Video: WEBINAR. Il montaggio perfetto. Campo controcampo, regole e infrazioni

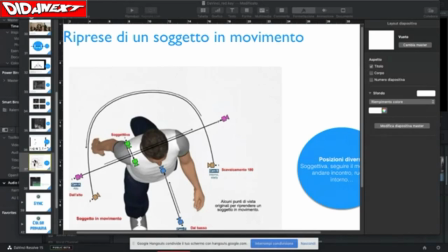52:56 Butto l'occhio nella chat per vedere se ci sono degli allarmi. No, sembra che proceda tutto bene. Mi seguiate?
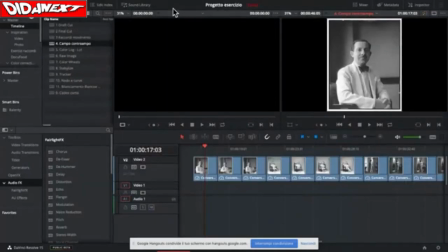53:05 Dunque, abbandono le slide e passiamo a DaVinci per vedere in qualche minuto così qualche esercizio che ci può essere utile e che voi anche potreste proporre per,
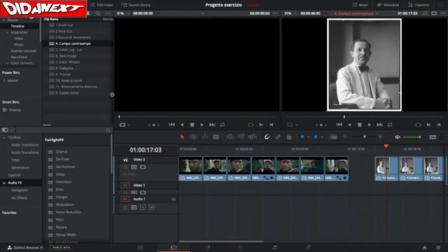53:25 in questo caso, applicare il campo contro campo. La timeline che utilizziamo si chiama 4. Campo contro campo. La potete scaricare direttamente dalla wall, che dal board del seminario.
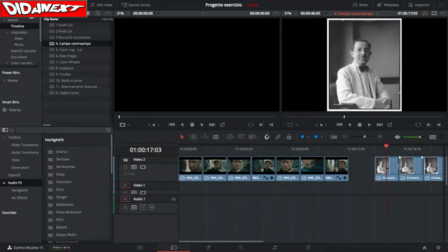53:42 Scaricate la timeline, avete anche le immagini e le fotografie per linkare. Ve l'ho insegnato l'altra volta da master.
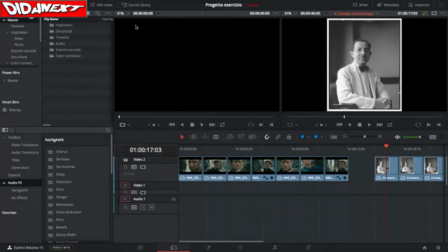54:02 Voi scegliete relink e poi andate a cercare la cartella dove avete collocato le immagini, così da poterle linkare nuovamente, averle nella timeline.
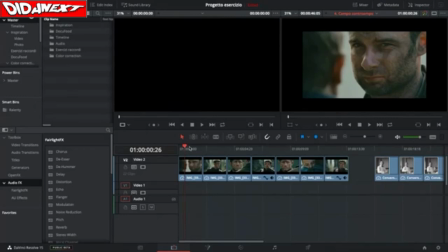54:16 Allora, osserviamo per esempio questa prima sequenza. Sono delle fotografie che ho tratto da un film, niente di straordinario, dove il campo contro campo è esposto correttamente, però in realtà io l'ho rimontato in modo tale che la rappresentazione sia scorretta.
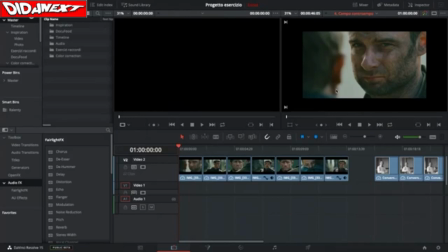54:36 Guardate che cosa succede. Qui abbiamo la macchina da presa che è collocata alle spalle di questo soggetto e sembra che parlino ovviamente queste due persone, ma in realtà qua succede che
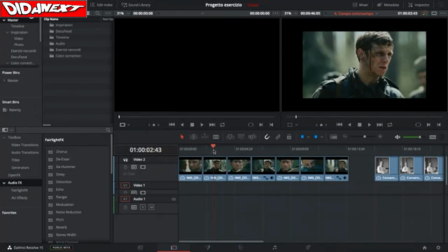54:55 abbiamo un secondo elemento che sta passando e quindi non è il soggetto che è inquadrato di spalle, è un altro militare.
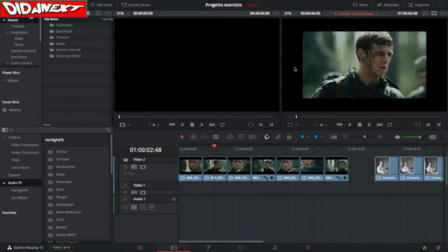55:10 Sembra che vada in questa direzione, sembra che vada da sinistra verso destra. Poi che cosa succede? Poi abbiamo il soggetto col quale il personaggio di prima stava parlando,
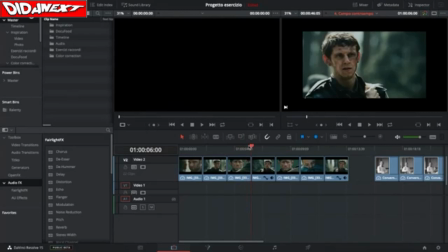55:24 che parla con il proprio interlocutore, ma in realtà poi c'è questo soldato che sembra che guardi
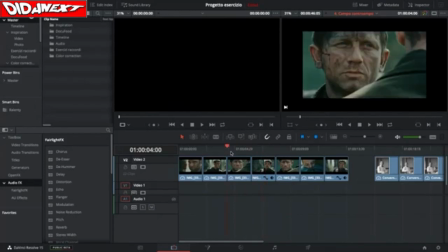55:40 qualcuno, che però non può essere ovviamente questa persona. Quindi vedete, sono proprio inquadrature raccordate in modo sbagliato. Poi abbiamo di nuovo questo soldato, alla fine loro si abbracciano e poi c'è questo soggetto che sorride.
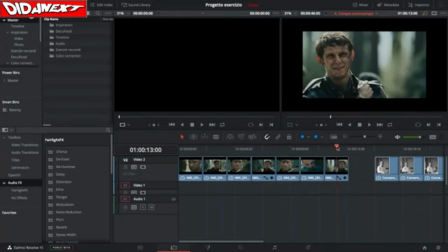56:00 Quindi qui non capiamo se questo soggetto fa parte della scena o no, se sorride perché alla fine loro due si abbracciano. In ogni caso, vedete, se io scorro un po' più velocemente, voi potete fare il play,
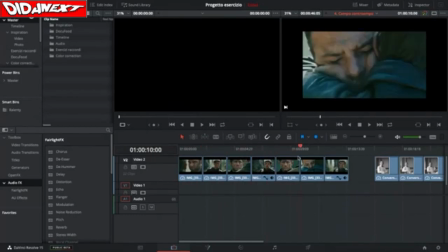56:17 non si capisce proprio che cosa sta succedendo qui dentro. Se noi vogliamo fare in modo che questa persona, questo soldato, guardi loro due
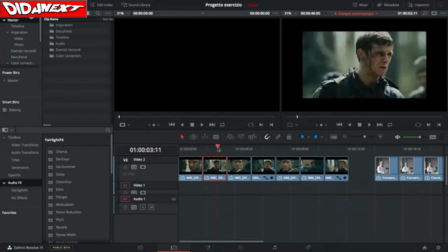56:37 che stanno parlando, quindi questo soldato guardi i due che stanno parlando, in modo tale che poi alla fine si possa felicitare
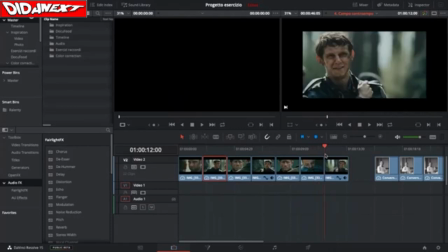56:50 dell'abbraccio che queste due persone si scambiano, noi dobbiamo cambiare la posizione di questo soldato. Va cambiata. Abbiamo una inquadratura, due e tre dove appare questo soldato.